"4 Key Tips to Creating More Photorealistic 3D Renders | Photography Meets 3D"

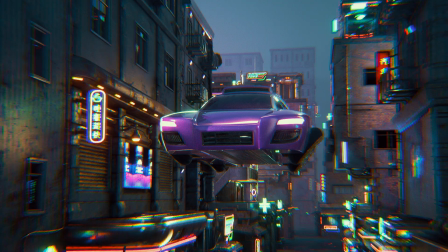[0:00]
I'm going to show you how to mimic photographic effects in 3D to achieve some stunning results.
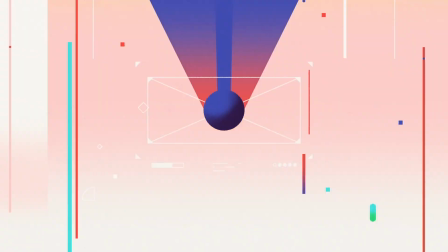Hey, what's up? I'm David Ariew, and I'm a 3D motion designer and educator, and I'm going to help you make your renders better.
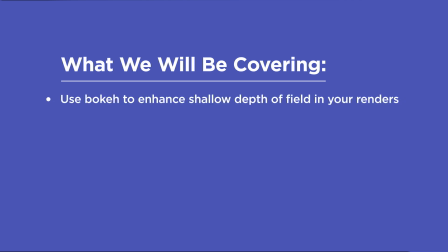[0:18]
In this video, you'll learn how to create various types of bokeh to enhance the shallow depth of field in your renders and simulate different kinds of lenses, desaturate your highlights in render and add tasteful amounts of bloom, effectively use lens flares, vignetting, and lens distortion, and add in effects like chromatic aberration, motion blur, and film grain.
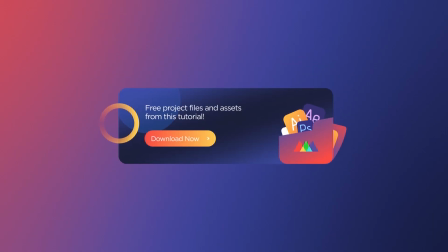[0:36]
If you want more ideas to improve your renders, make sure to grab our PDF of 10 tips in the description.
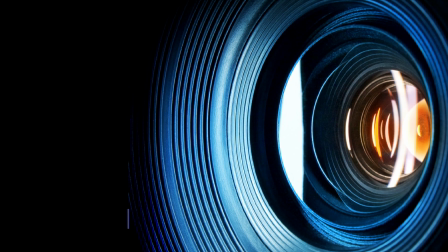[0:42]
Now let's get started. If you study lenses and all their properties, you're way more likely to create a beautiful render.
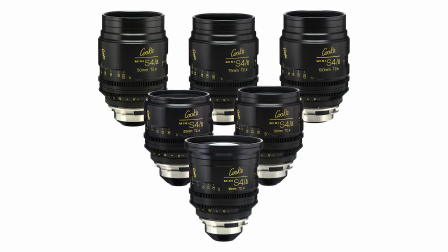[0:48]
There are a lot of these properties to look at, so let's jump in.
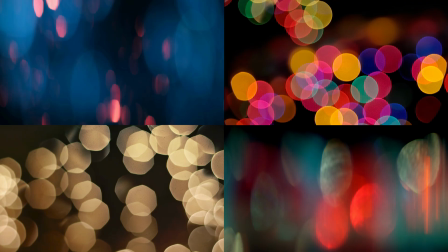[0:51]
First off, there's shallow depth of field, which is pretty obvious, but with shallow depth of field comes many different flavors of bokeh that you might not be aware of.
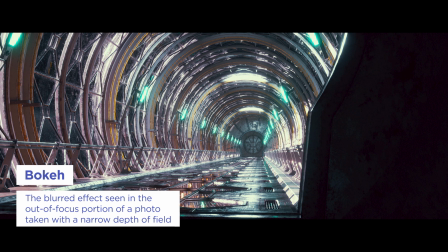[0:57]
For example, here's a sci-fi tunnel render I created without shallow depth of field. When we add some in, it immediately looks more photographic.
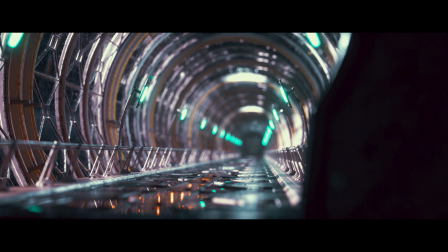[1:04]
Now when I crank the aperture, we can really see the bokeh. Here we've got the standard bokeh in Octane, but if I go over here and turn up the aperture edge, we get a more semi-transparent center to the bokeh and a more defined edge, which happens in cameras and looks more natural to me.
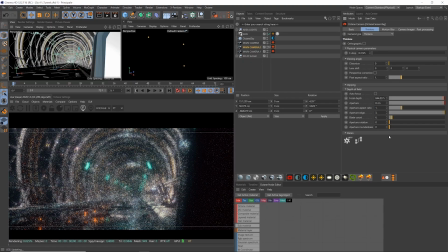[1:18]
Next, we can play with various shapes. By taking down the roundness, we can create hexagonal bokeh, which happens with lenses with only 6 blades in their aperture.
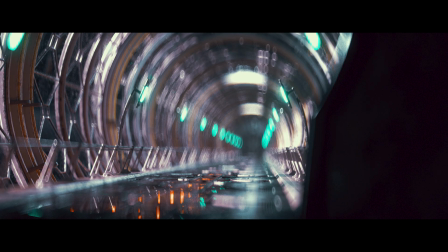[1:26]
We can also stretch out the bokeh to a 2:1 aspect and create anamorphic bokeh, because anamorphic lenses have an oval-shaped aperture.
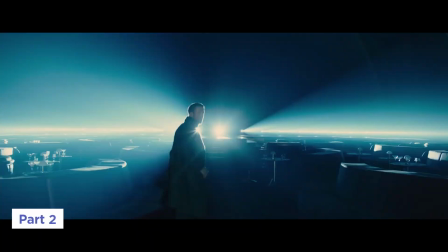[1:33]
I tend to gravitate towards this look because anamorphic lenses are just really pretty. Another property of lenses you may not have thought of is that as the highlights get brighter, they desaturate.
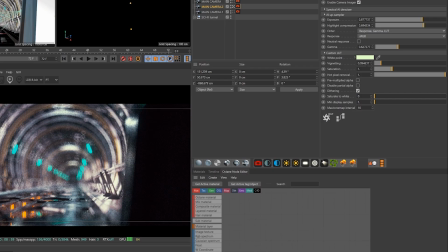[1:42]
Many renderers have a way to mimic this effect in render. For example, here in Octane, there's a saturate to white slider.
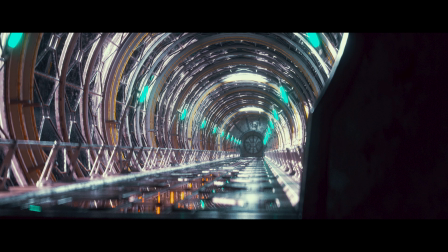[1:48]
Here's what the neon lights in the tunnel look like before that, just an unrealistic flat saturated color, and here's what it looks like after. Now we've got a nice white hot core that falls off to a saturated color, and that's much more realistic.
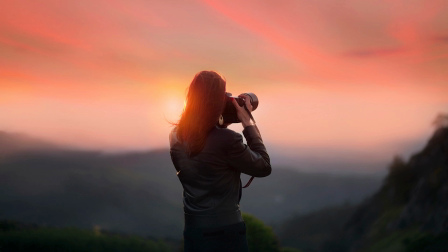[2:01]
Another common photographic effect is blooming highlights, or just a subtle amount of glow that happens to the highest highlights when light bounces around inside the lens.
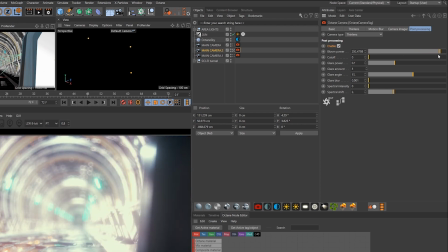[2:09]
Here in Octane we can turn on the bloom, but this is something I see far too often, when artists crank the bloom and it's applied to everything across the board.
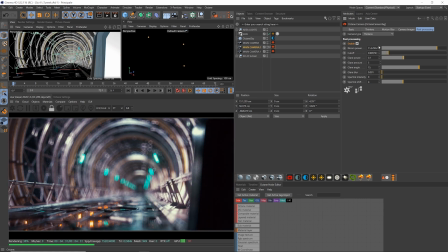[2:16]
Thankfully, Octane now has a cutoff slider, which allows for only the highest highlights to bloom out.
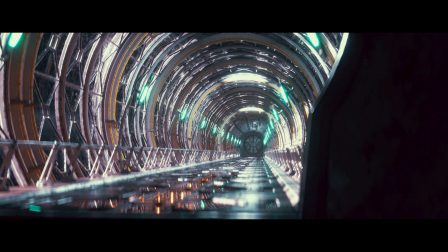[2:21]
A little goes a long way here, but it creates a nice soft effect that gets away from that overly crisp and harsh look of CG.
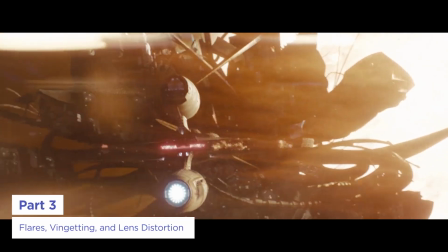[2:27]
Similar to bloom is lens flares, and I probably don't need to mention these as everyone pretty much knows about them.
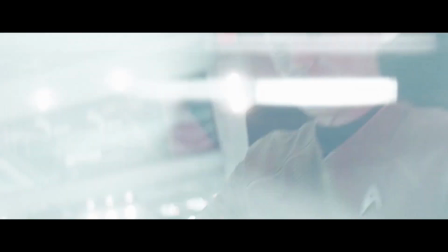[2:33]
This effect comes from the light bouncing around and refracting in the various lens elements and is often used as an intentional stylistic effect.
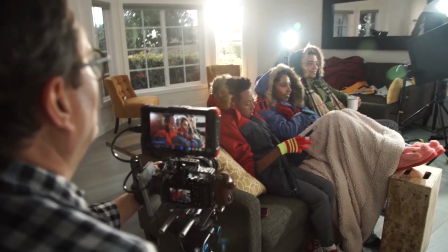[2:40]
Very strong sources like the sun typically flare out, so if you want to go the extra mile, it can be great to composite these in with something like Video Copilot's optical flares.
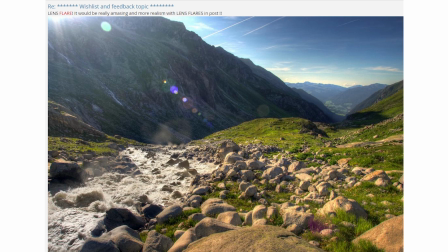[2:49]
At some point, Otoy has plans to add in true 3D flares into Octane too, so that'll be awesome and much easier than comping them in.
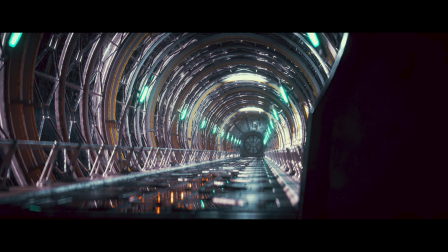[2:56]
Another big photographic effect is vignetting, and one reason I like to do this in render versus in After Effects is that it will actually recover highlights on the edges of frame,
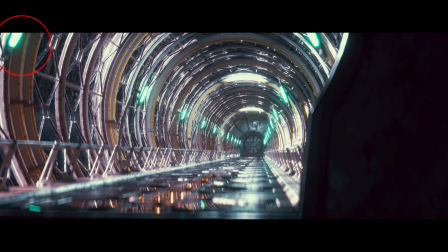[3:05]
versus here in After Effects where if I bring down the white point, we just clamp the values down to gray.
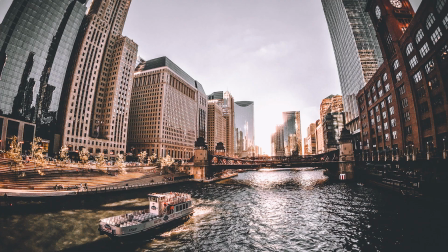[3:09]
Lenses also have various kinds of distortion, which isn't usually accounted for by default in 3D. An obvious example is a fisheye lens, and recently I used this heavy barrel distortion look in some concert visuals for Keith Urban.
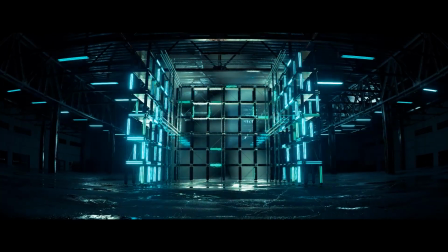[3:21]
Here's the shot before and after. It can create some additional believability because we're used to seeing various levels of distortion in photos and in film.
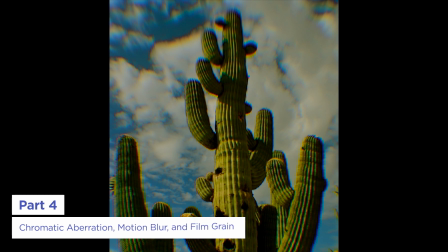[3:30]
Next, we've got chromatic aberration, and this is another one that I feel many artists overuse.
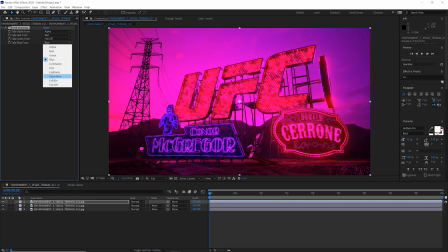[3:35]
Often the easiest is just to add this effect in After Effects by splitting the red, green, and blue channels,
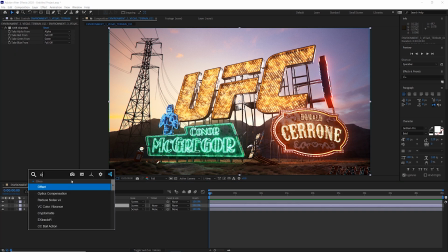[3:40]
and then by offsetting them on the edges of frame with optics compensation, one copy of the effect that distorts outwards and another that distorts inwards,
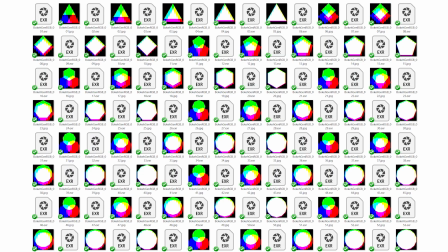[3:47]
and then recombining them. Redshift can actually pull in an image like one of these to create a super nice chromatic aberration in render.
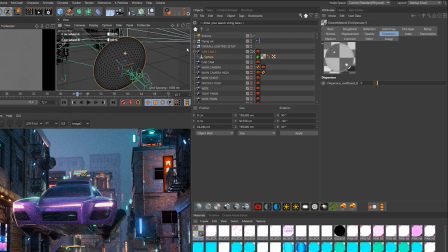[3:53]
With Octane, the solution is a bit weirder, but for now the way I'm doing it in 3D is to attach a glass sphere to just in front of the camera and up the dispersion slightly,
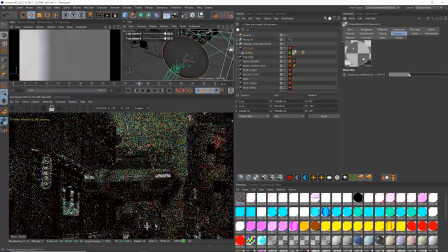[4:02]
which creates a similar RGB split.
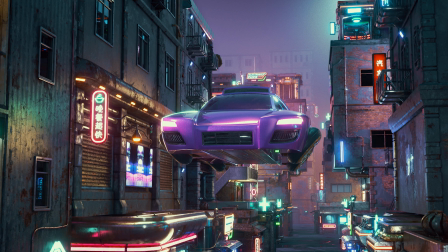[4:04]
It's a bit more render intensive, but creates a more true chromatic aberration, and a cheaper solution for this is coming soon to Octane 2.
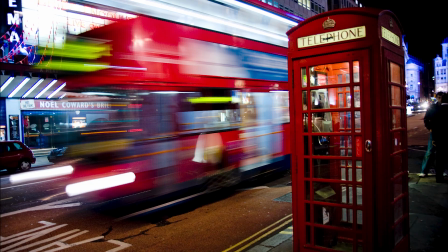[4:11]
Motion blur is another effect that we associate with film and video, but is often used in photography,
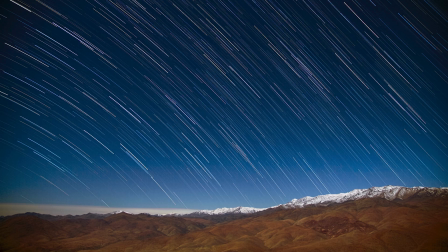[4:16]
for instance streaking water, or star trails, or just the motion blur from people dancing.
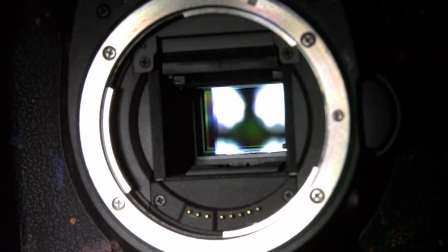[4:21]
This happens when the shutter is left open longer than normal. Sometimes this can be a great effect to imply motion in our renders.
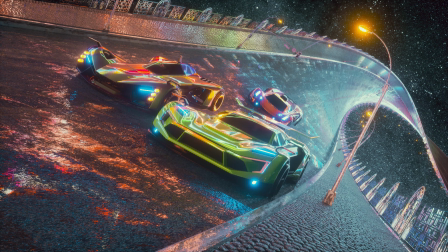[4:27]
For instance, here's a render of some cars I created that are supposedly racing, but it doesn't feel very fast because there's nothing to imply that motion.
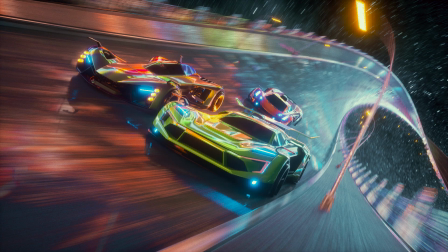[4:33]
Once we add the motion blur in, it feels a lot more dynamic. To do this, I'm just attaching the camera to the same null that's moving the car,
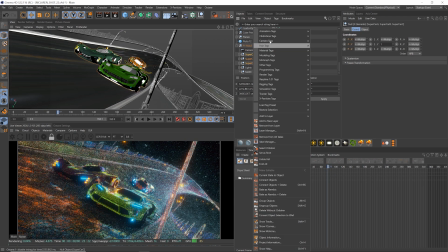[4:40]
and then putting an Octane object tag on the car so that Octane knows that it's moving in relation to the camera.
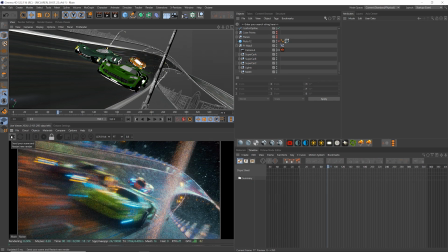[4:46]
Without the tag, the car will just streak out too. Here's several more renders from this set.
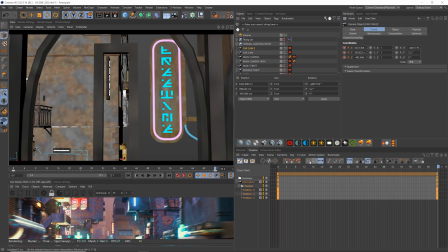[4:55]
Another option could be to just animate the camera with a couple keyframes and then turn on motion blur for a POV shot in our cyberpunk city like this.
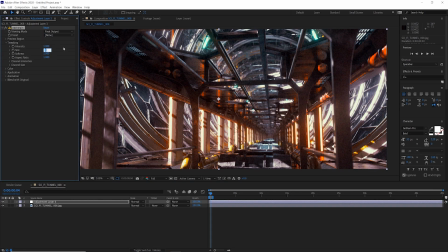[5:03]
Finally, film grain can be a nice photographic effect to add some texture if it's not overdone, and the add grain filter in After Effects is great for this. By keeping these tips in mind, you'll be well on your way to consistently creating awesome renders. If you want to learn more ways to improve your renders, make sure to subscribe to this channel and hit the bell icon so you'll be notified when we drop the next tip.